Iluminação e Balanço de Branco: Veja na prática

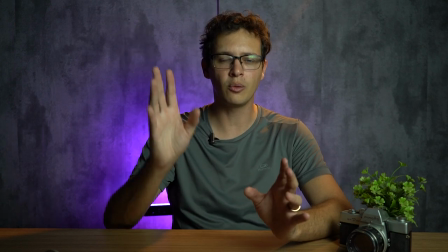731s
Então ele fica estranho, por isso que geralmente a gente trabalha com três luzes, que é a luz de preenchimento,
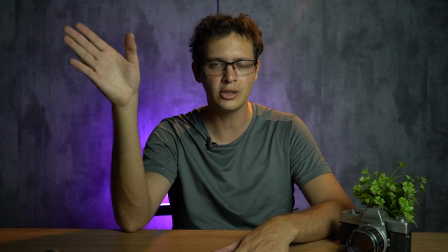737s
a luz principal, a key light, a luz de preenchimento, que é a fill light,
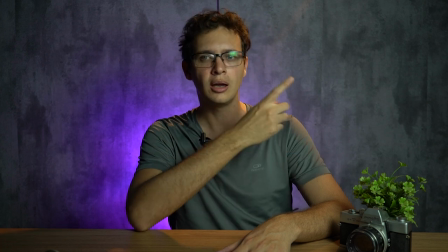742s
a luz
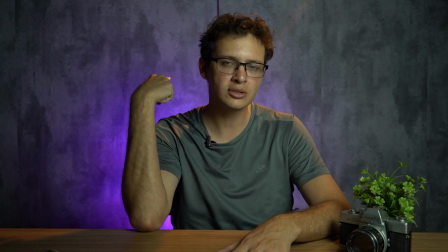744s
de recorte, que é chamado de backlight, e tem o background, que é essa luz aqui no fundo, que ela está fazendo essa diferença.
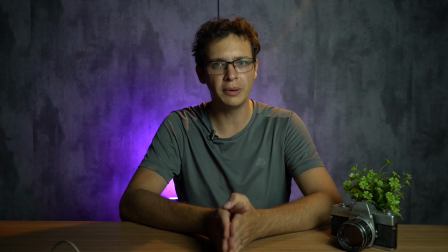752s
É, key é do inglês, de chave, então é a luz principal, key light, é a luz principal, tá?
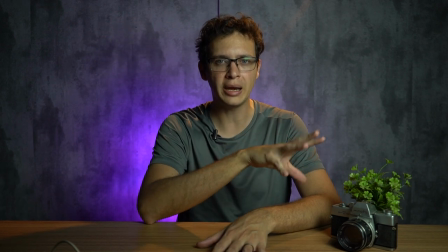759s
A outra luz é a luz de preenchimento, que é a fill light,
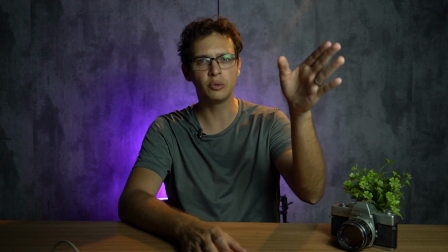764s
F-L-L, é no inglês também, aí é fill light, que é a luz de preenchimento, que é a que vai ficar de um outro lado,
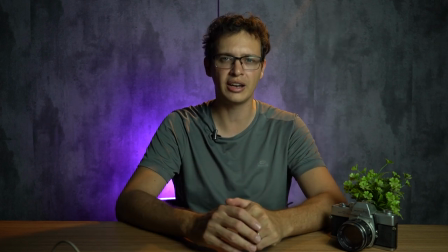770s
já já a gente vai ligar todas elas.
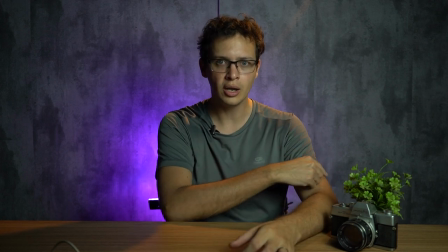771s
E a gente tem o backlight, que pode ser a luz de recorte, alguns falam que o backlight é a luz de aqui atrás.
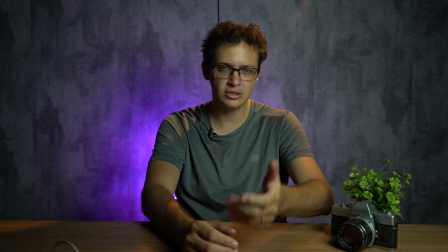780s
Aí, tanto faz, é uma questão de nomenclatura, tá?
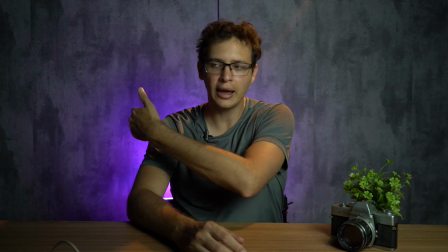784s
É, pode ser background light, BG light, que é essa que tá aqui atrás, a roxinha, e
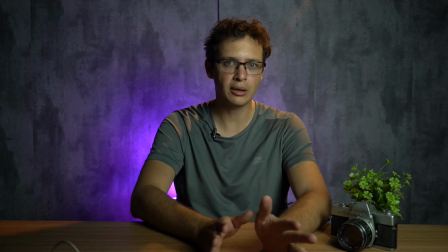792s
a luz de recorte, que é o que a gente fala no português, que é mais fácil para você saber. Ah, faz uma luz de recorte, você já sabe o que que é.
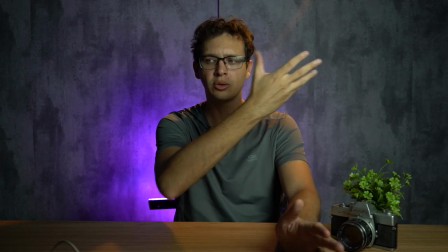798s
Mas olha como tá estranho, tá todas as luzes aqui em mim.
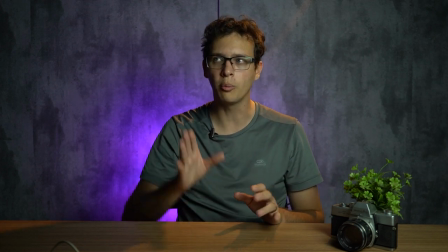801s
Então, isso já muda um pouco, por isso que geralmente a gente deixa no cruzado sempre.
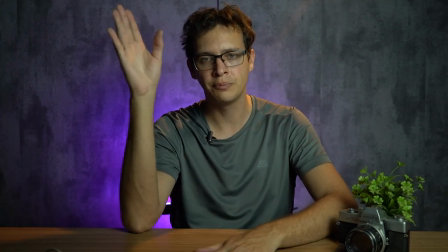807s
Agora, vamos ligar a key light como mais forte,
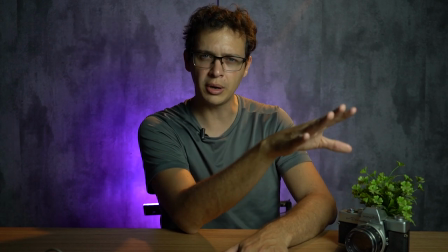813s
a fill light eu vou deixar um pouquinho mais fraca, deixa eu ver quanto que ela tá.
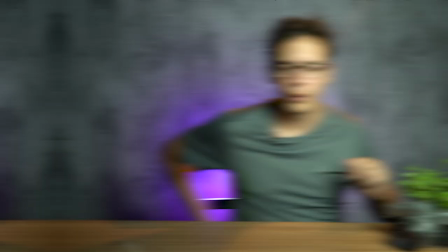818s
Essa fill light ela já tá na mais fraca, eu vou deixar ela um pouquinho mais forte. Pronto, deixei ela bem mais forte, dá para vocês terem mais ou menos uma noção.
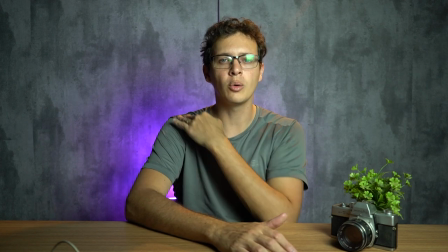826s
Dá uma olhada nesse lado como não tem sombreamento, como não tem nada, aqui nessa parte do meu rosto também,
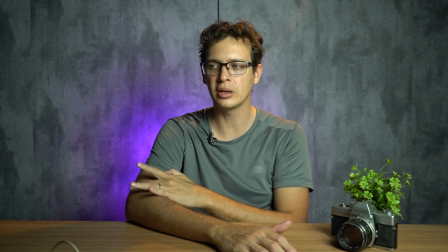832s
né, só tem só sombra, não tem nenhuma luz aqui fazendo recorte, só essa aqui do fundo.
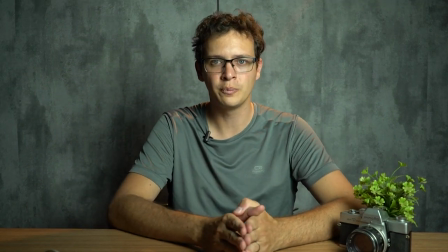838s
Se eu apagar essa luz do fundo, olha como fica esquisito, mas ele dá uma sensação também, de repente, um pouco mais...
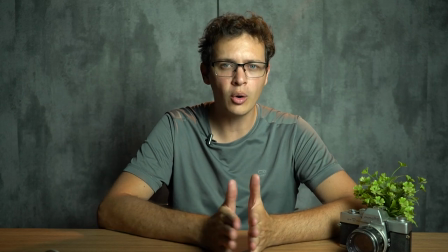847s
um pouquinho mais séria, sabe? Tem gente que gosta desse tipo de iluminação. É bacana também.
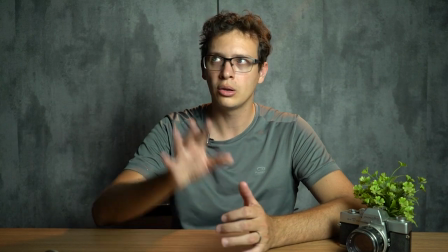852s
Eu já gosto de colocar essa aqui, só essa. Deixa eu apagar ela.
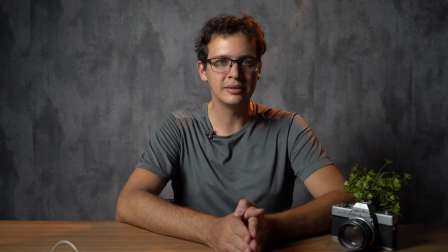858s
Eu gosto mais desse tipo de setup. Por quê?
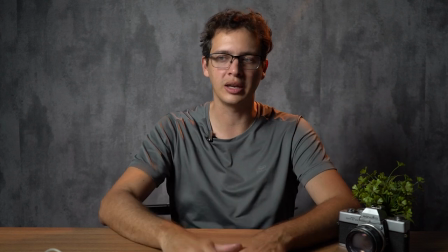862s
Eu tenho a minha luz principal, eu tenho um recorte aqui, não tem fundo, mas olha que interessante que ele fica.
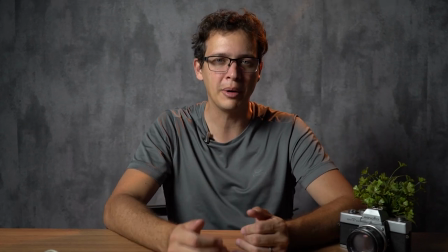869s
Fica mais dramático, achei a palavra. Ela fica bem mais dramática, ela te dá uma sensação mais aqui.
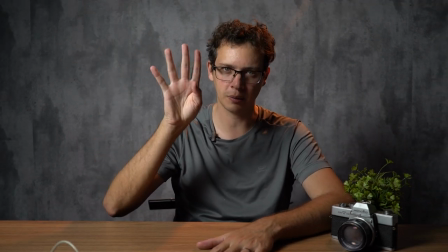875s
Eu deixei essa luz ligada no máximo com as quatro lâmpadas de 16 watts, ou softbox.
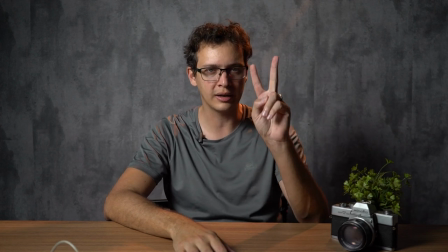880s
Agora eu vou ligar um tomzinho só, vou ligar aqui, porque são dois botões aqui o softbox.
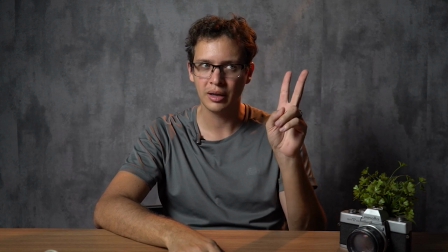885s
Cada vez que eu ligo um botão, são duas lâmpadas que ele acende, duas de 16 watts.
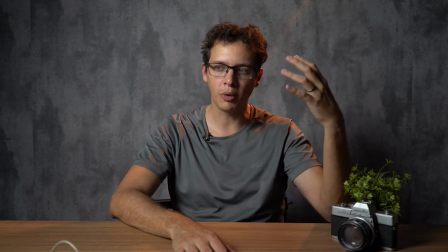891s
Então eu vou ligar uma lâmpada para deixar um pouquinho mais fraco desse lado. Então o que, que a gente tem agora?
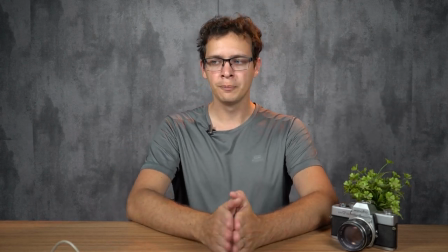896s
A gente tem o padrão da luz, que é o que vocês já devem ter visto por aí, quem não viu tá vendo agora.
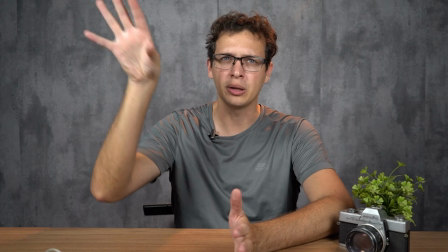903s
A gente tem a nossa luz principal, tá vendo como já muda bem? A luz principal, a nossa luz de preenchimento, que é a luz secundária, fill light.
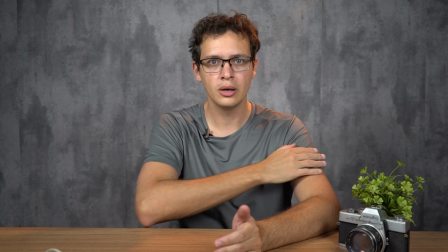911s
Tenho a luz de recorte e não tenho fundo, eu tô só aqui.
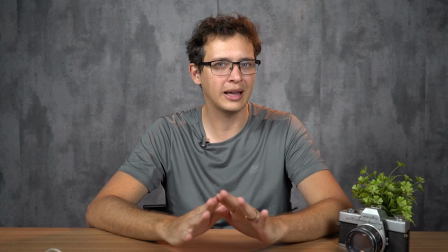916s
Só isso já é o suficiente para você, porque atende muita coisa e já funciona bem.
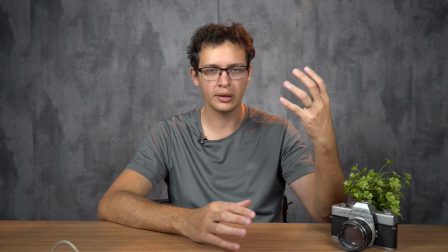921s
Se eu acender as duas, elas vão ficar mais chapadas.
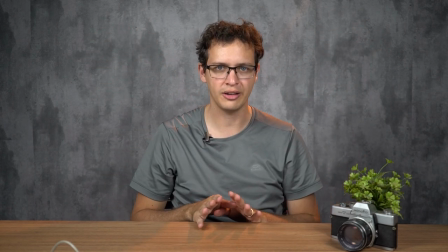925s
Vamos acender agora as duas luzes para você ver como é que ela vai ficar. Agora eu tô com a nossa iluminação,
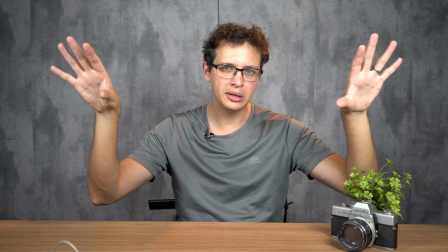932s
com as duas lâmpadas ligadas no máximo e elas estão diretamente para mim.
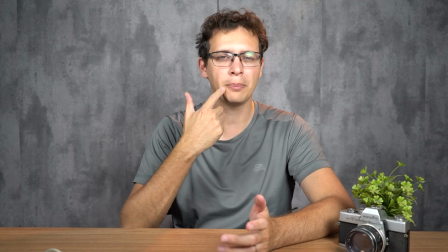937s
Dá só uma olhada como a sombra, ela já fica mais chapada, você vê que eu já perco a sombra do nariz aqui.
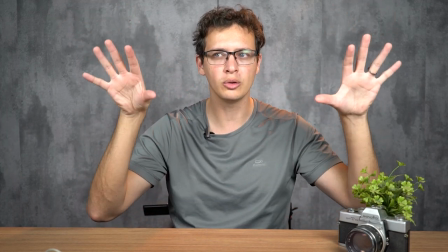944s
Aqui, ó, quando você deixa as duas muito fortes, deixa eu só mexer um pouquinho.
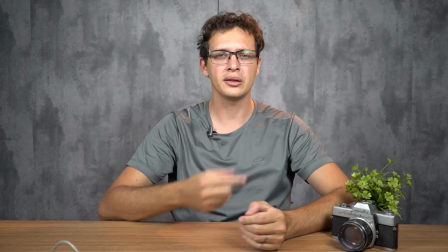949s
Esse modelo mais chapadinho, com as duas lâmpadas, você tá vendo que ele tá fazendo um Vzinho aqui embaixo de mim?
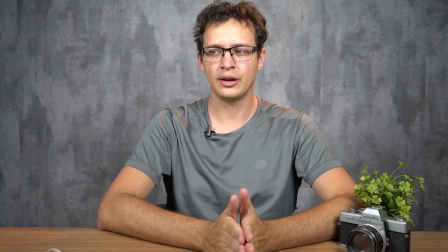955s
Olha só a sombra aqui, como é que ele tá. Então, de certa forma, ele tá contornando o meu rosto.
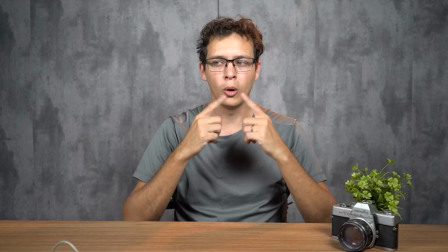962s
Se você quer deixar essa sombra, se você quer tirar um pouco mais do nariz,
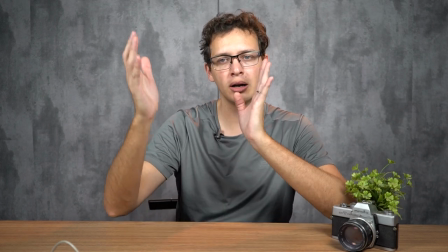966s
então se você quer aumentar um pouco o nariz, você joga a iluminação em determinado lugar.
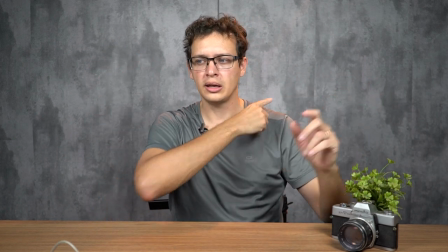973s
Aqui eu tô deixando só com essas aqui e com essa forte. Você vê que ele chapa mais.
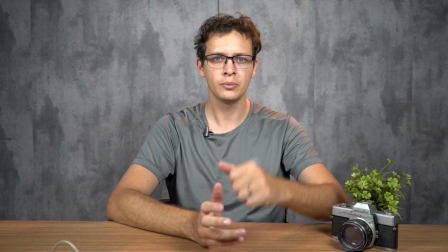977s
Agora vamos voltar no jeito que tava antes.